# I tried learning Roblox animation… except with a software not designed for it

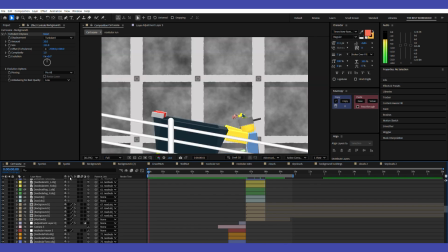I went back and added imperfections to the walls to match the reference, and motion blur to this scene to make it more smoother, but it made the rendering significantly longer.
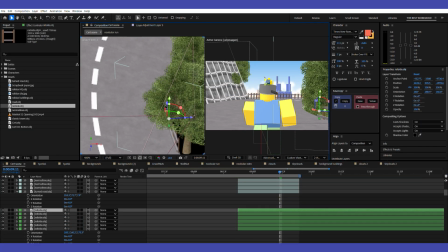There was an idea that the railing should be the classic cart's actual rails, so it makes sense for this scene,
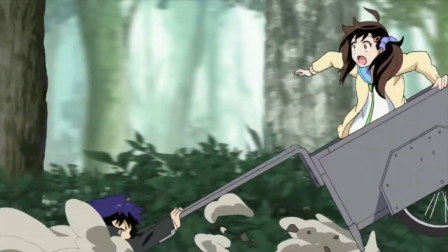and honestly, that was one banger of an idea, so I will use that as the railings from now on.
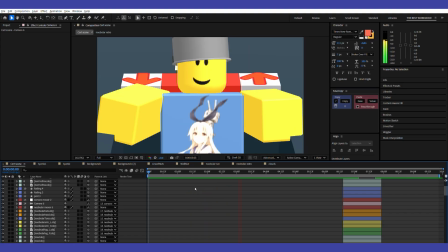No, I didn't go back and replace the old railings because it's more accurate to that scene during that point in time, and I'm just lazy.
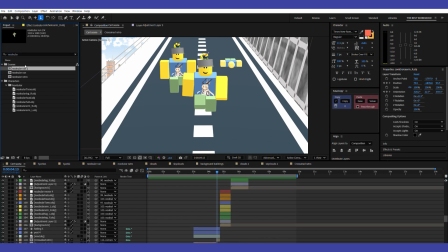Here I begin replacing my placeholders with actual characters and duplicate my running cycle for another character, making the animation process way easier.
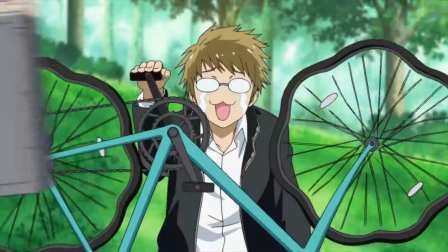I quickly begin on this next scene, which is the cart flying past some people.
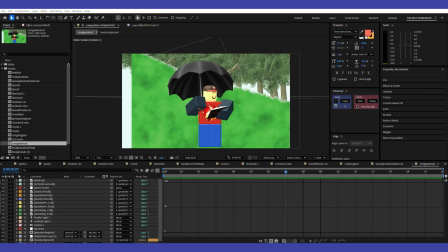I make the grass using turbulent noise, tritone, and roughen edges with a duplicate layer of a solid color of white for edge highlights.
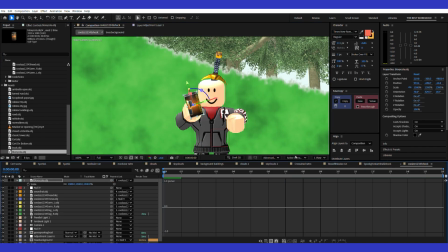The background is just trees and a greenish solid tone.
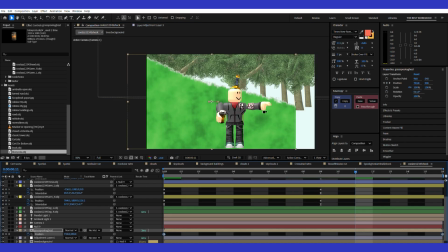These animations are nothing complicated, just a quick motion in one direction as these are very fast.
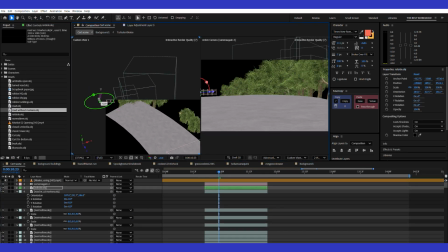This next scene is the cart riding on the railing and the character following closely behind.
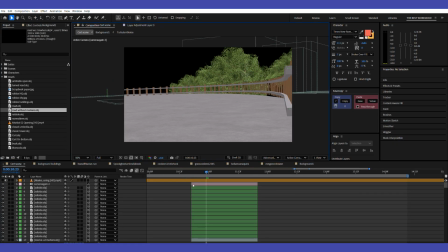I prepare the environment and then I make a 2D graphic that moves with the camera pan to give the illusion of 3D, similar to the reference.
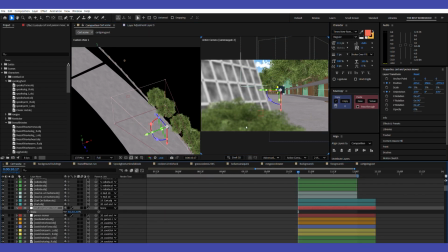When placing the cart, the perspective was not quite right, even along the rails, so I did some changes.
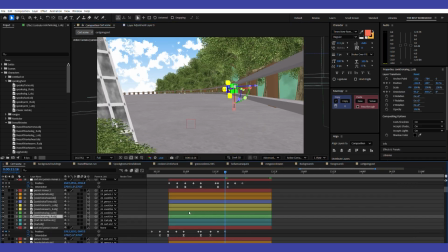Good thing it still looks believable from the main camera. After the cart was animated, I duplicated the character inside the cart and offset it to be the guy chasing the cart.
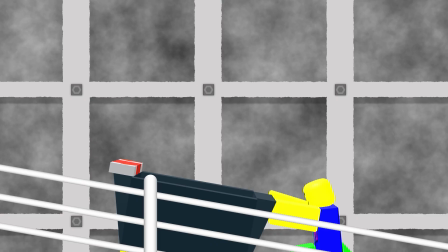And that's what I made without any major prior knowledge of 3D animation.
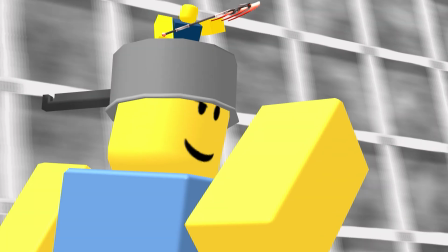Whilst I did know how to use the software, I have never made a mostly 3D animation with a character.
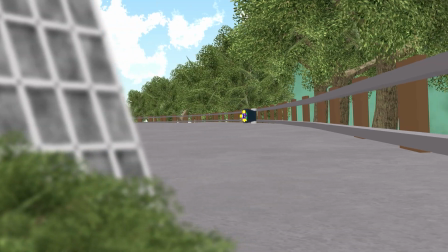It's not anything incredible in comparison to the elites with Moon Animator and Blender,
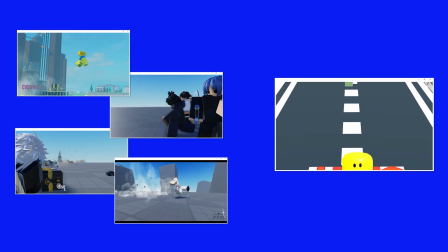but for what I made it with, I'm really proud how it turned out. You can argue it's just a copy-paste,
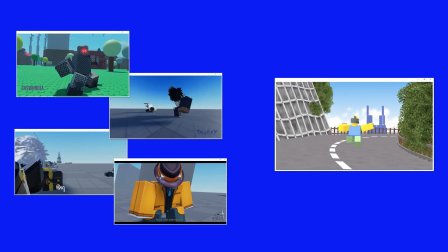but I believe it's that you can recreate this with the software not aimed for this.
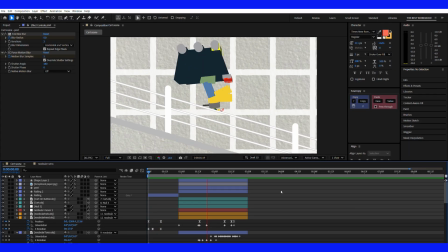From what I've learned, using After Effects is particularly useful for animations that do not require any 3D settings, but just a character with motion graphics.
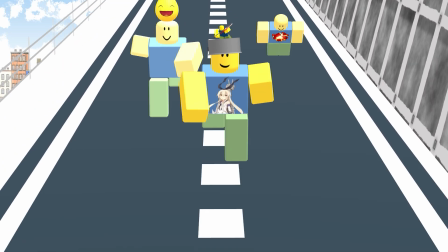After Effects has come quite a long ways, and the possibility to make this is still amazing.
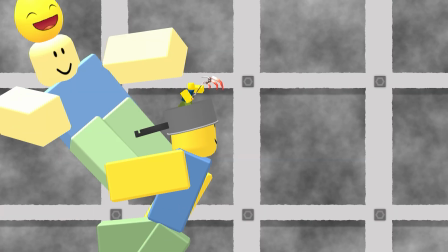If you come this far, thanks for watching and see you later.